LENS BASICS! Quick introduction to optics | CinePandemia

Thank you for subscribing. Please follow me on Instagram at luma.raw. Watch the movie I was camera operator on down below, Hallow Be Thy Name. It's out on a lot of streaming services. Please support Indy Cinema. And today we're going to talk about camera lenses.
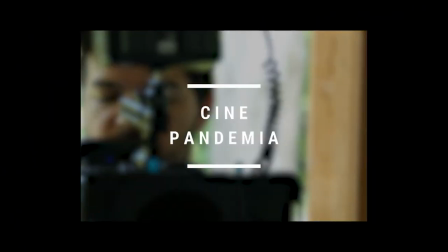I want to divide lenses into two quick categories before we start. Zoom lenses like this one and prime lenses. Zoom lenses basically lets you see from very wide to very close. they let you see the whole range of focal lengths. Focal lengths is that little number of the lenses that tell you how wide normal or tight the lens is. This is a prime lens this is a manual prime lens it is a 135 so lets you see far away objects closer the lower the number is the wider it is the higher the number is the tighter or more zoomed in the lens is. We went outside to do a demonstration of this going from eight millimeters all the way to 135 so you have a quick lesson about focal lens starting now.
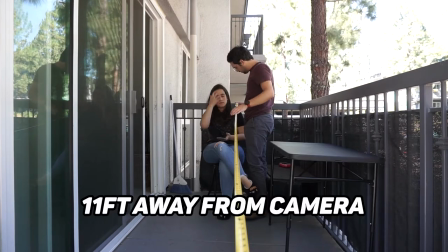For this demonstration I'm going to be about 11 feet away from my subject and
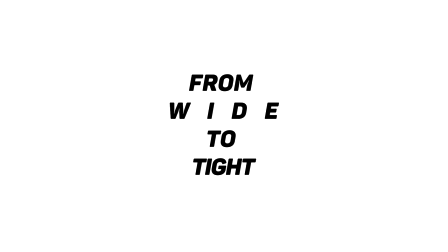we're going to see a variety of lenses going from wide all the way to very tight.
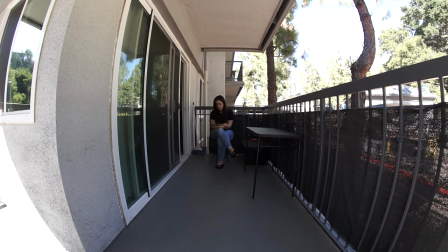This is the first lens that we're going to showcase is the 8mm lens. You can see it gives us a very weird distorted fisheye effect as you can see the borders of the lens and our subject in the middle looks very very far back.
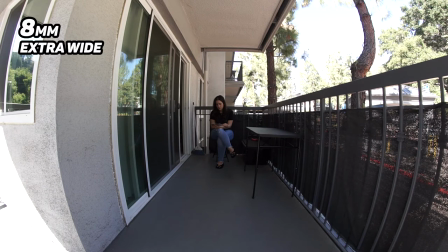That's what wider lenses do. Wider lenses make our subject look far far away. Now we're jumping into our next wide lens which is the 20mm.
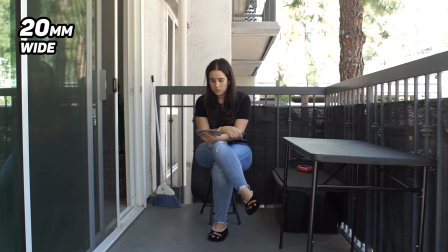A 20mm lens in this camera will let us see a lot of the scenery, we can see a lot around our subject, we can see her full body, we can see that she still looks pretty far away but not as far as she was with the 8mm so this is still a pretty
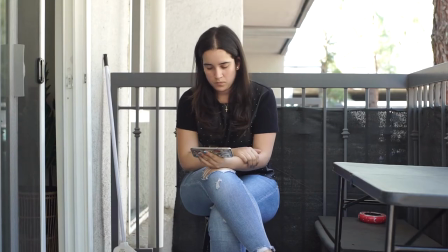wide shot. But now we're jumping into our first normal lens which is the 35mm. This perspective that I'm getting with the 35mm is very close to what i'm seeing with my actual eyes from where i'm standing behind the camera so
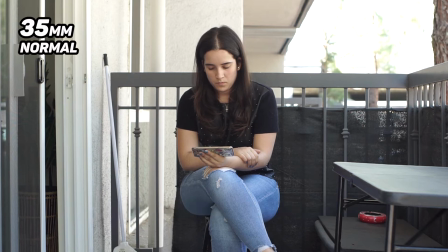35 is a good place to start when you're trying to find your framing 35 millimeters just looks normal on an aps-c camera a 50 will give
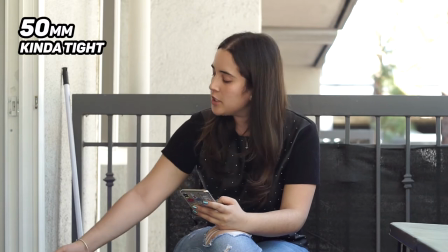us a closer perspective than the 35 but not too tight still so it's still considered a normal lens a little bit more tight than normal
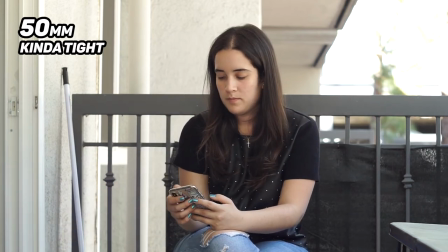you know it's a bit closer the subject looks a bit closer than they actually are but now we're going to jump into our first tight lens which is
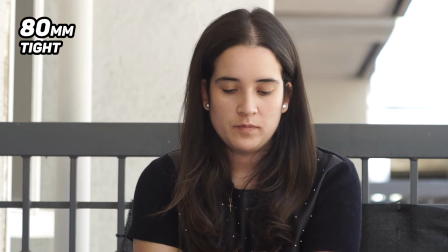the 80. 80 millimeters will show us that the subject is pretty pretty close to us not the closest we can get
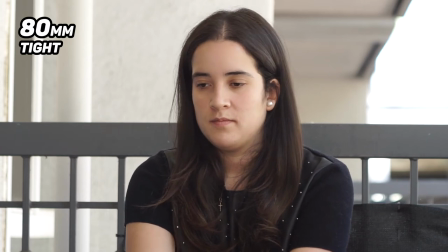but you can see her body fills up most of the frame even though the camera is not moving from its spot.
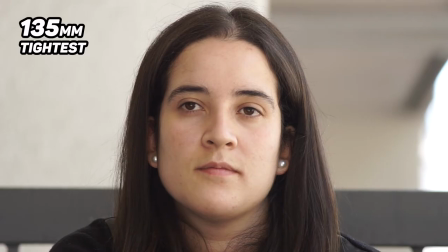Now we're going to go with our tightest lens in this kit is the 135 or 135 millimeters.
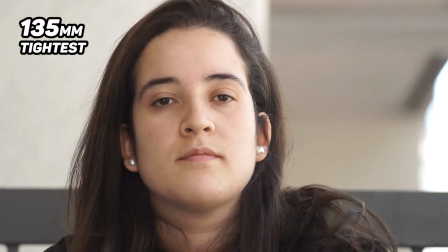Her face fills up the whole frame and we're still 11 feet back so with a 135 millimeter we can look at far away objects and see them closer.
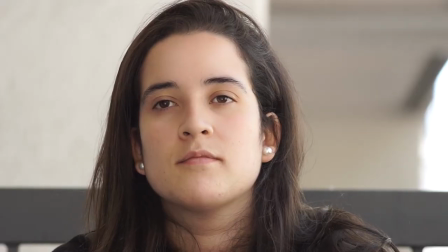This is a very quick recap from 8 all the way to 135 you can see what focal length does to perspective distance and depth of field sensors you have to be aware of the size of the sensor of your camera before you choose the lenses three main sensors you have to be aware about when we're talking about digital cinema large format a psc or super 35 and micro four thirds a camera with a bigger sensor will show more than a camera with a smaller sensor which would show less.